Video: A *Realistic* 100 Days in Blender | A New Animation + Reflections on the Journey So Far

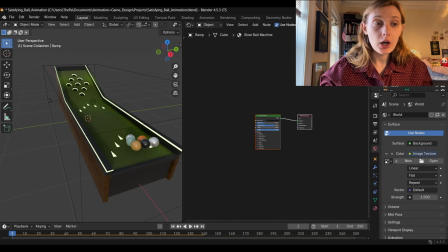247s
In my head, I was picturing sort of a Tron look with a lot of black and neon colors,
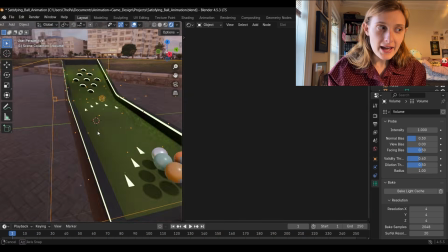253s
but if the background was all black, you couldn't see the base of the ramp.
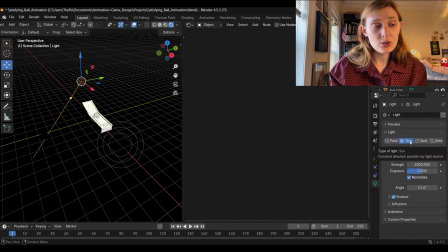257s
So I set up a light at the side so you could see some of the wood, but it still looked too dark.
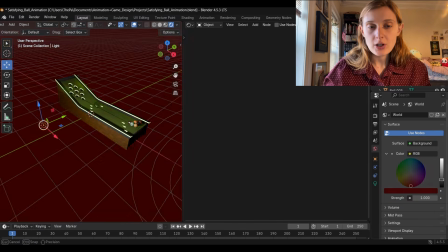264s
So I played around more with the background color and nothing really looked that good to me.
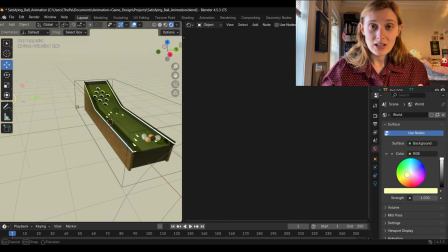269s
So I just sort of settled on this beige color.
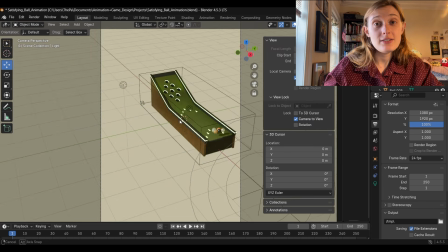273s
After all, the focus of the video is the ramp and the ball animation,
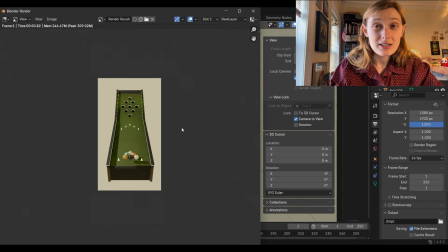279s
so I guess the background color doesn't matter that much.
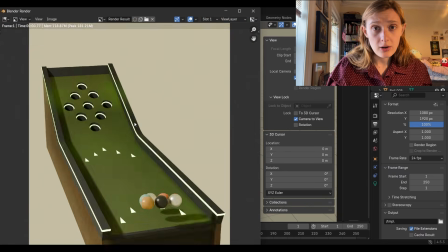285s
But this color also made all of the textures of the model very visible, which is important.
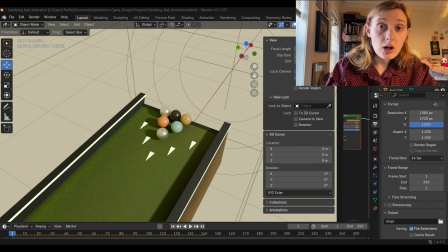291s
I also ended up changing the ball colors to resemble pool balls or billiards balls.
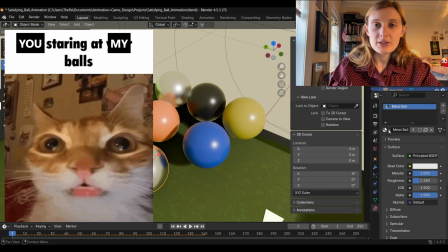298s
because it just made more sense with the green felt.
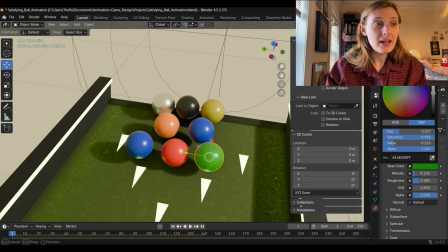301s
And finally, after setting up the camera, I just needed to position the balls so that when I pressed play,
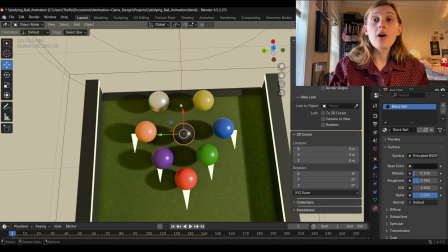309s
all of them would go up the ramp and all of them would fall into the holes.
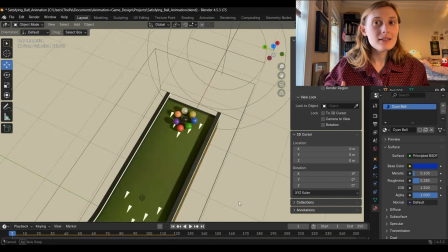313s
This is supposed to be a satisfying animation, and it's not going to be very satisfying unless all of them end up in a hole.
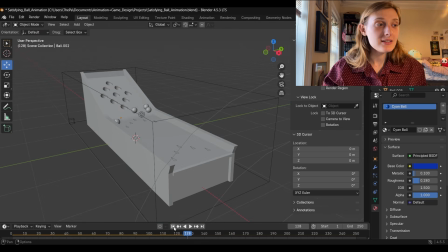323s
So, unfortunately, this process took a painfully long amount of time.
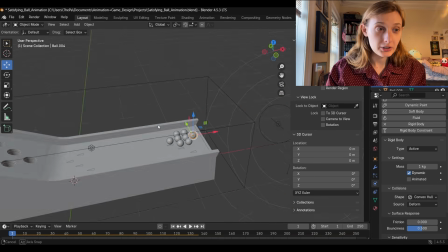330s
Well, it was only about 20 minutes, but it felt way longer. I was just rearranging the objects so that every time I pressed play,
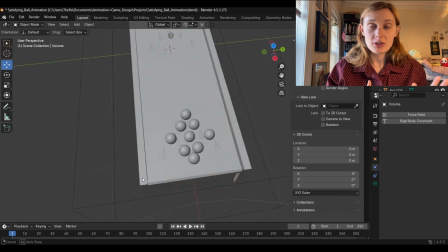337s
they would all actually go into a hole and not just bump into each other and go off the sides or something.
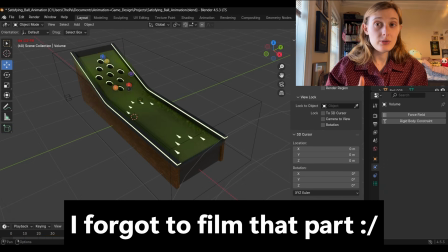343s
But at last I found a position that worked, and I made sure to save the scene so I would never have to do that again. After that, all I had to do was render the animation. I actually didn't know how to render animations in Blender, so I had to watch some videos to help me out with that. But once it was all rendered and saved, this was the final video. By the time I post this video, I'll probably have already posted the animation as a YouTube short. I think YouTube shorts are a really good sort of low stress way to just put up little animations like these without having to make a full-length video. I think the focus of this channel is always going to be these sort of long-form content things, but if I do ever have like a super short animation like this, I feel like YouTube Shorts is a good avenue for that. Anyways, if you're still here, thank you so much for watching. I'm having a lot of fun on this game developer, animator journey, but it's not easy. This literally 3-second long animation took me like 5 hours to make. And between my job and social responsibilities and family responsibilities and other hobbies, finding the time and motivation to actually work on these projects has been really hard. I'm definitely not going to stop though. This is kind of random, but Winston Churchill said, "Never, never, never give up." And I know that's a really simple quote, but I find it to be very inspirational, also especially when you think about who said it. So I plan on never giving up, even though the process of learning all this stuff is super slow and super hard, and sometimes I can feel a little bit demotivated. I'm still at the very early stages of this journey, and I'm really excited to see where it takes me. And if you have your own goals or passion projects that you're working on, I'm sure you can relate when I say that finding the time and energy to do these things, even though they're things that we love doing, can be a bit difficult. But enough of that for now. I hope you enjoyed this video and seeing what I was able to accomplish in 100 days of being on this journey of becoming a game developer and animator. If you have your own goals or passion projects that you're currently working on, I would love to hear about it in the comments below. Thanks for sticking around and have a great week. Bye!